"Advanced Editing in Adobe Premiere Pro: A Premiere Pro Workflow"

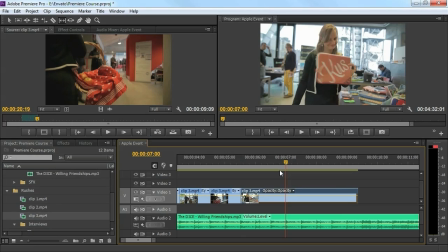Now guys, what we've just done is talking or communicating in a whole new language, the video editing language. And that's the key of keys when it comes to video editing. You have a message and you need to bring that message to your audience.
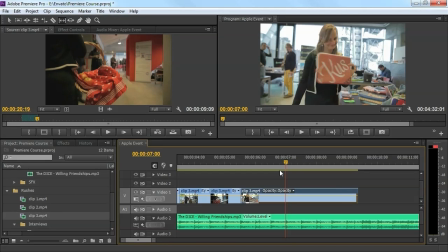I could have done the exact same edit here, but with different slip positions, and my message would be totally different. And I'm saying it again because this is so important. Never make editing predictable. Always show something new to your audience, even though you're editing in a rhythm.
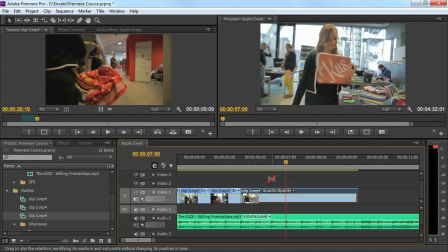Alright, the interview now. I'm first going to cut off the last piece of the clip.
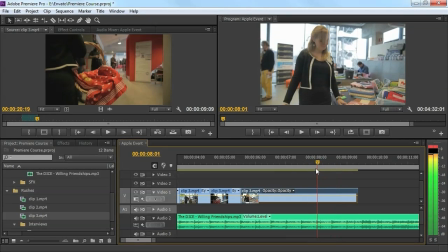Don't mind the beat anymore, because we'll be fading to the interview now. So just cut at the point where she lays the iPad back down. Now take the interview and mark the piece that you want with an in and an out point.
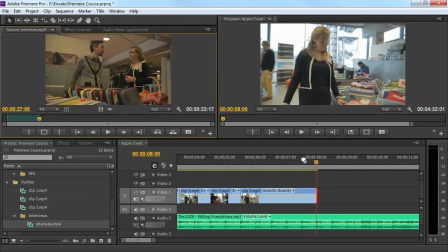And drag it to your timeline. The first thing you want to do is shut off the music layer, so that we can hear the interview.
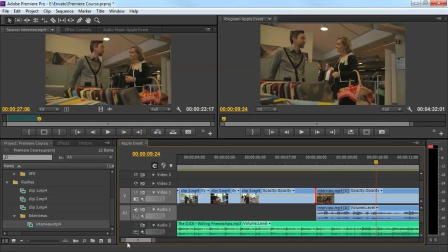They are speaking in a Dutch language, but that really doesn't matter. It's just an example. And we're going to cut out the long ums. So he's thinking and saying Of course, we're not going to cut out each but when it takes long, it might get annoying to watch.
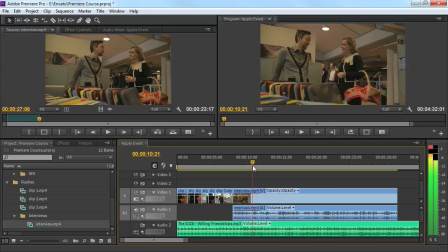And here in the beginning, we can see that they are overlapping each other. And they are just saying weird things. So we're going to cut that out. In the first line, she introduces herself. She says, "Hi, my name is Kim, and I'm the Apple girl."
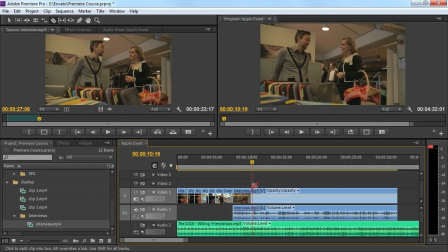Isn't that cute? Alright, so next is the struggling, which we'll cut out with the razor blade.
Ja. Ja.
Select the piece and press Shift plus Delete to delete and clear the empty gap.
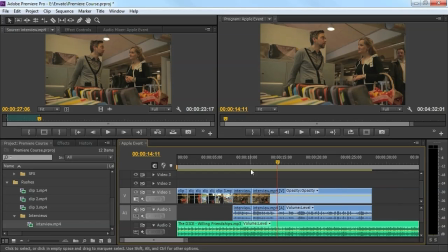Then the interview starts, and I cannot really find any annoying so I'm just going to cut out any as an example. Normally you have a longer interview.
Dit zijn allemaal producten gemaakt uit Ja.
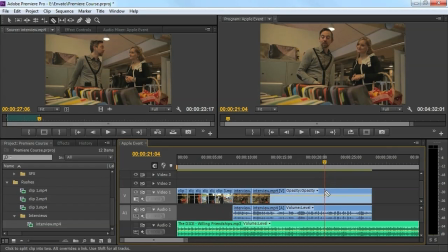Alright, the interview has been cut. We have the quote that we need and all the annoying things have been cut out. Now finally, I'm going to take a look back at the clip where the girl was walking.
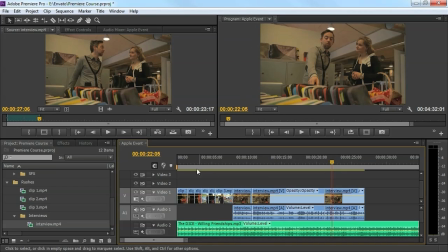And let's look for something to end with. We need again something that tells a story.
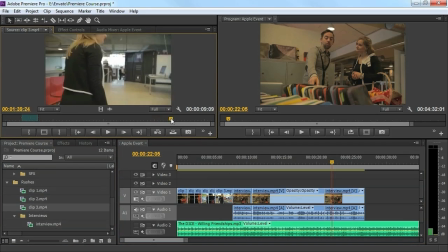So we have just done an interview. Maybe we need some impression of loosen everything.
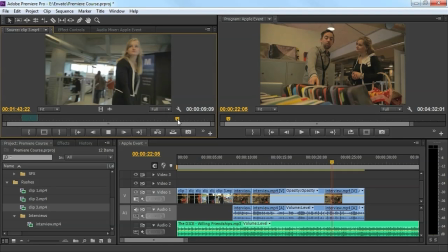You know, the hard work is done, the guy said something funny, now we can loosen up and laugh. Here is something funny. She's laughing and looking behind her. Now look good at the impression that she gives.
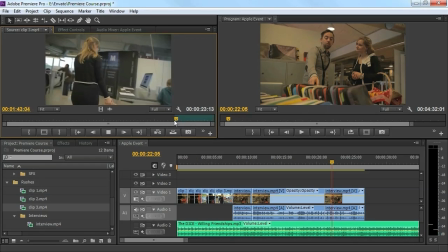At the moment when we were recording this, that impression of her had nothing to do with the interview. But when I take that piece and put it behind the interview, it will tell something more about the interview.
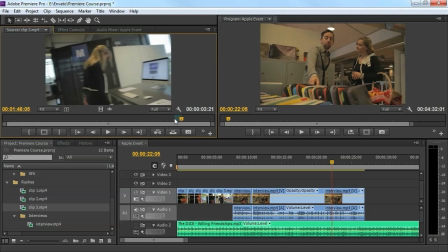When I look at this, it seems like she's happy that the awful interview is finally done, and she's thinking in herself, wow, what was that all about?
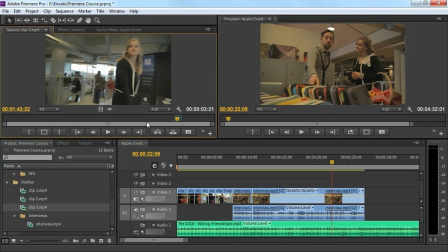So be careful with that. If that's the wrong impression, don't use it. But for this example, let's assume that this is the impression or emotion that I want to give to my audience.
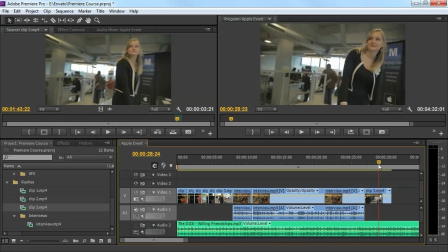Okay, we have some jumpers in our interview.
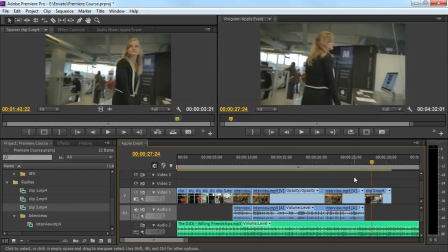A lot of YouTube videos have that, but for a professional editor, this is something you should never do.
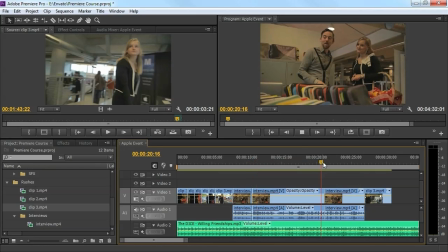Find some footage to overlap the interview. And for that, I have clip 1 and clip 2. So I'm going to select a piece from clip 1
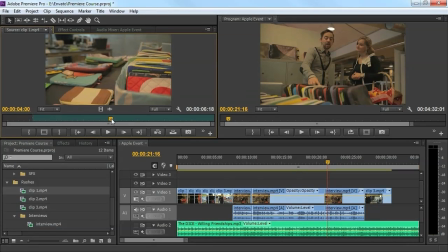and drag the video layer on top of my cutting point.